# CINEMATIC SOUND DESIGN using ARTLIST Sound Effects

Very different look and feel of this same shot, using completely different font, colors, and obviously the sound design is much more positive. Now let's see what we have done. I also added a like birds and insects in the background, but compared to the previous example, this one feels a little bit more positive and not as scary, if you like. Have a listen. So quite nice and positive, not scary. I added some party music or some party walla. Walla is when there are people talking in the background, but you don't necessarily hear what they say.
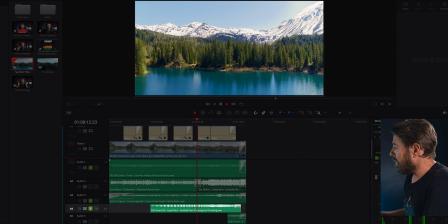So let's have a listen. So to make this party sound a little bit happier, I also added someone, it says football fans clapping and chanting.
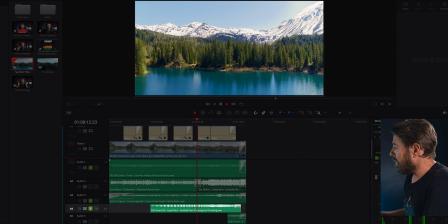So just listen to the difference. The party just sounds much nicer to be in.
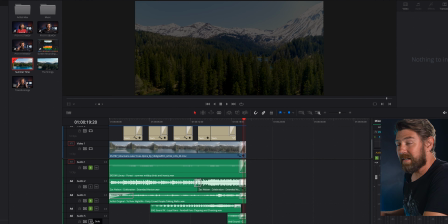And the last sound here is, you might feel that it's redundant, but it's also a party sound.
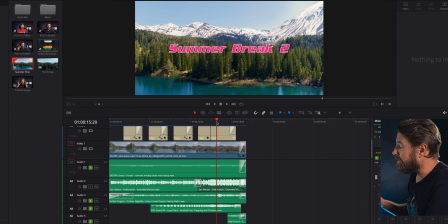But it is, I didn't like how the football fans clapping ended, so I just added some laughing in the background as well.
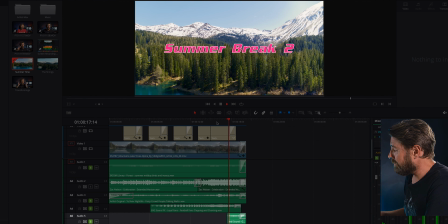Small details can make all the difference. Did you hear it? Did you not? I don't know.
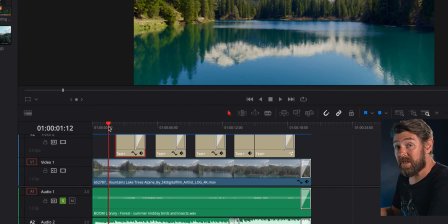Now let's listen to it with the music. I edited the titles in this example so that it hits on the beat of the music.
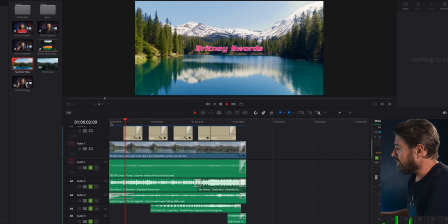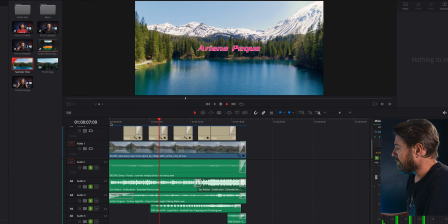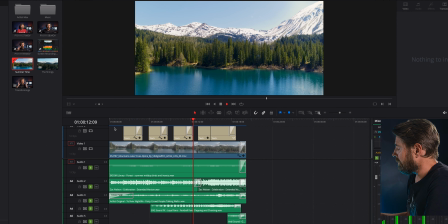So there you have the power of using sound design in your videos and how using specific sounds can really change the feel of your videos. If you want to see more examples of using sound designs, check out this video right here and see you in the next one. Peace.